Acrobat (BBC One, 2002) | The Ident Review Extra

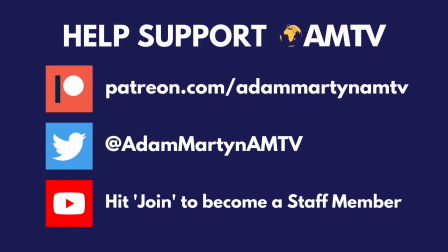Help support AMTV by becoming a patron, an AMTV staff member, and following us over on Twitter.
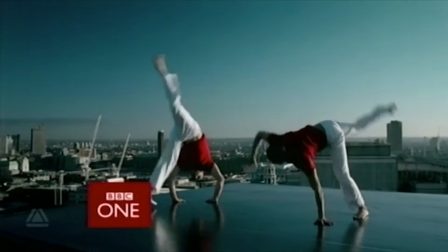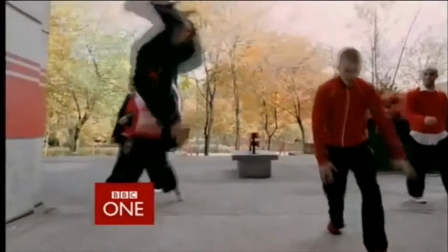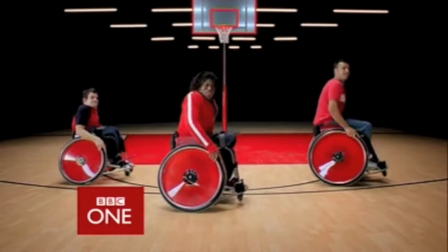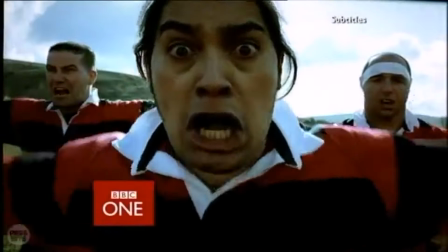Hello, and welcome to the Ident Review Extra, the spin-off show that takes a look at one individual ident each episode and gives it the review it deserves.
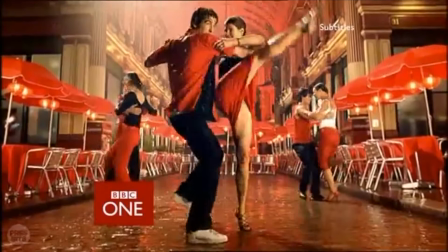And this time around, we're embarking on a journey through the rhythm and movement idents that represented BBC One between 2002 and 2006.
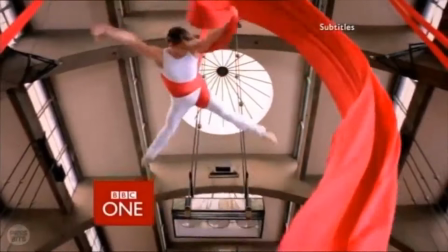For today's instalment, we'll be gazing at the acrobats.
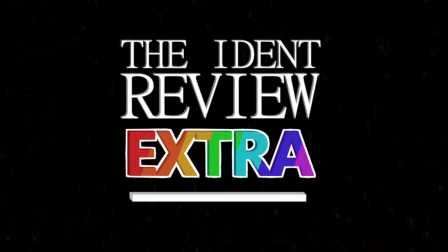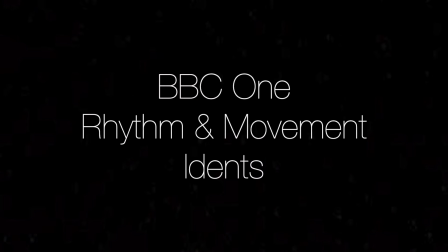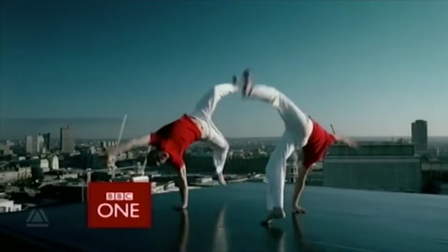So far on our journey, we've looked at the debut ident, Capoeira, and the more sombre reflections of ballet.
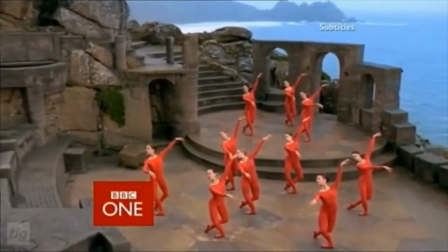But there were a couple more sequences that were introduced to the public on launch day.
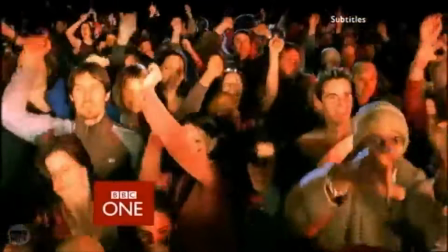Keen to showcase the variety of activities seen in these new idents, and to further help people adjust to a globalist sequence,
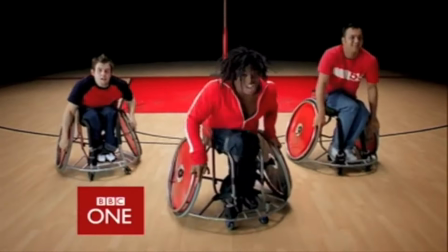we'll observe one of these attempts, simply known as Acrobat.
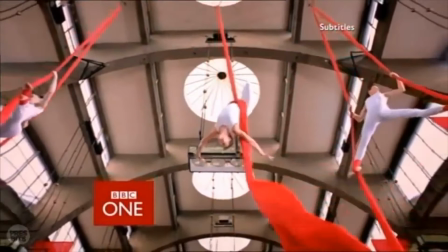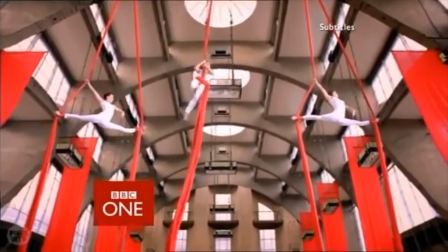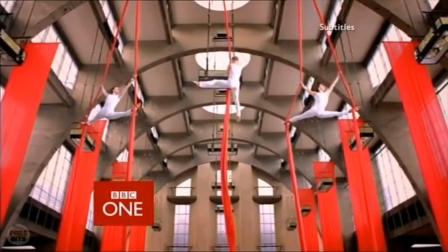Now, that's the kind of physical strength I aspire to have.
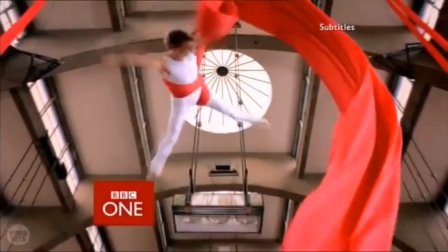We observe three acrobats performing a routine, filmed inside of the Royal Horticultural Society Halls in London.
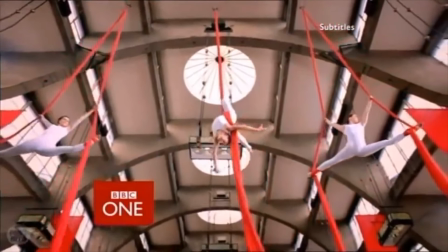Colour scheme-wise, similar to ballet, red is the dominant colour.
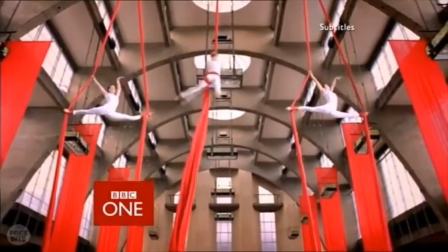Fitting really, as this was the era in which the BBC really wanted to assign a different colour to its rapidly expanding roster of channels.
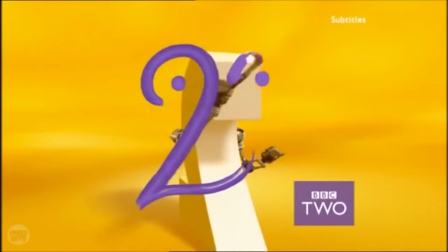So BBC Two would take on purple, or yellow for the actual background, BBC Four would be black,
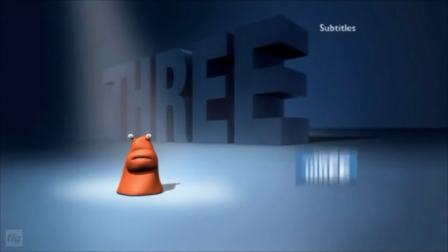the upcoming BBC Three would be a pale shade of blue, and for the flagship channel, BBC One,
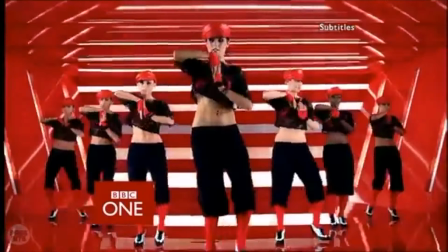red was chosen, a colour that the channel would be represented by for well over a decade.
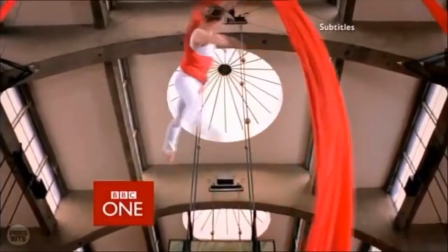The beauty in this, and several idents in this set, is the artistry.
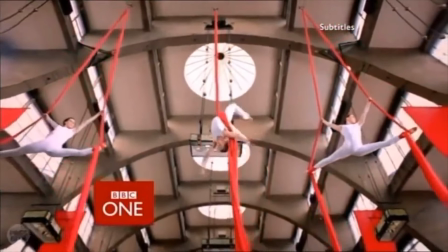To witness these acrobats move around utilising the aerial silks, the sheer body strength needed, it's very impressive and very engaging to watch.
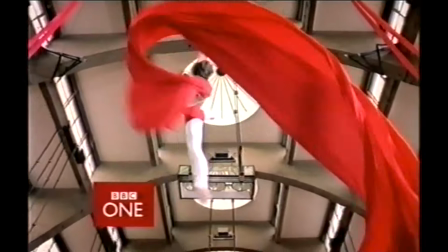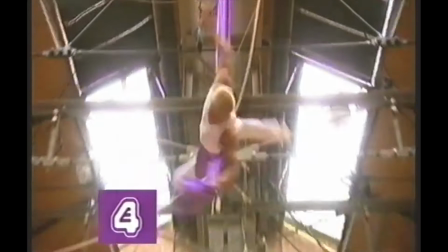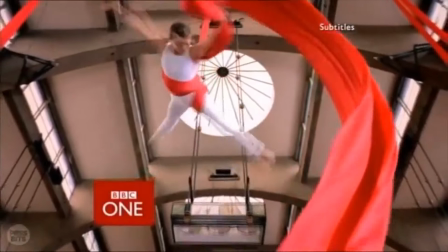This is E4.
Acrobat would often be seen before the news, its more lively soundtrack perhaps alerting audiences that their attention is required.
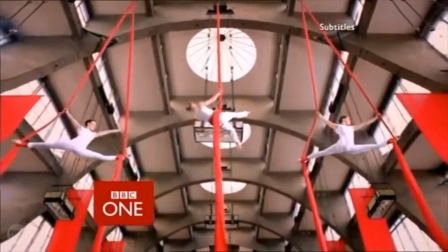If I could make any small nitpick, it would perhaps lie in the camera shots.
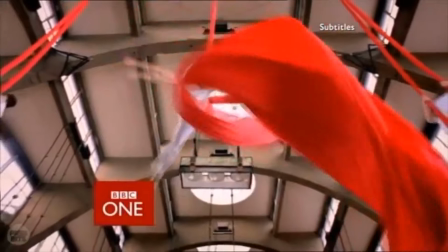The setup is a simple pull back and zoom out in order to fully see all three artists perform, but I think this could have gone one step further.
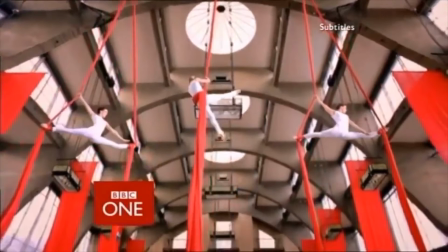After zooming out, why not begin to pan around the space, witness this performance from a variety of different angles?
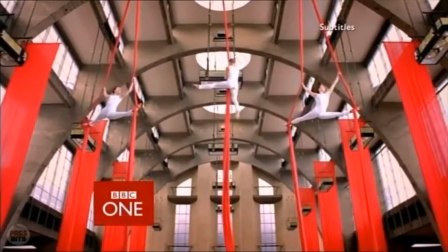I truly think there would have been a way to do it without the sequence coming across as disorientating. But one aspect I cannot fault is the artists themselves.
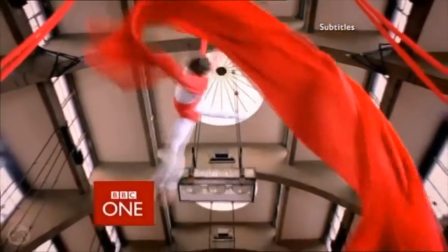The three acrobats shown from left to right are Jane Osborne, Melissa Merrin, and Michelle Lane.
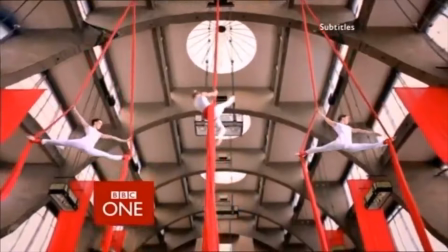Their choreographer was Roger Robinson of the renowned Acrobat Productions, and he himself helped develop the concept of the ident.
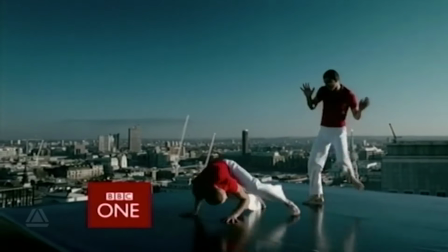Whilst we're on the designers, it's important to note that the entire rhythm and movement concept and idea was developed by design firm Lambinairn.
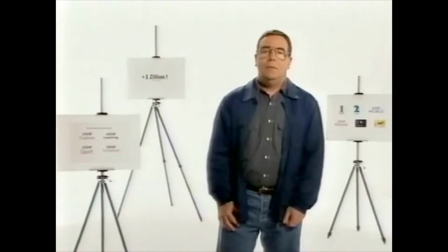We're no strangers to Lambinairn's work here, and Martyn Lambinairn, despite being no longer with us, is still regarded as one of the most innovative and important ident designers of all time.
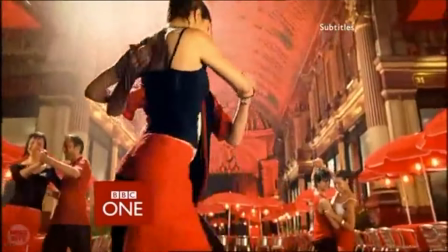And whilst the rhythm and movement set isn't viewed amongst the firm's best work, it seems that over the passage of time, more and more audiences have come to appreciate these sequences.
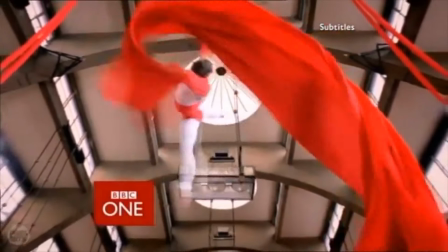Acrobat may not be the first ident you think of when it comes to this set, and indeed, it arguably isn't the most memorable.
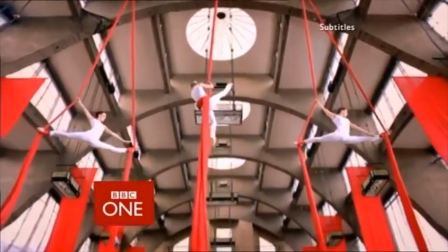However, when you go back to watch it, it's almost impossible to not admire the sheer artistry being exhibited by these three acrobats.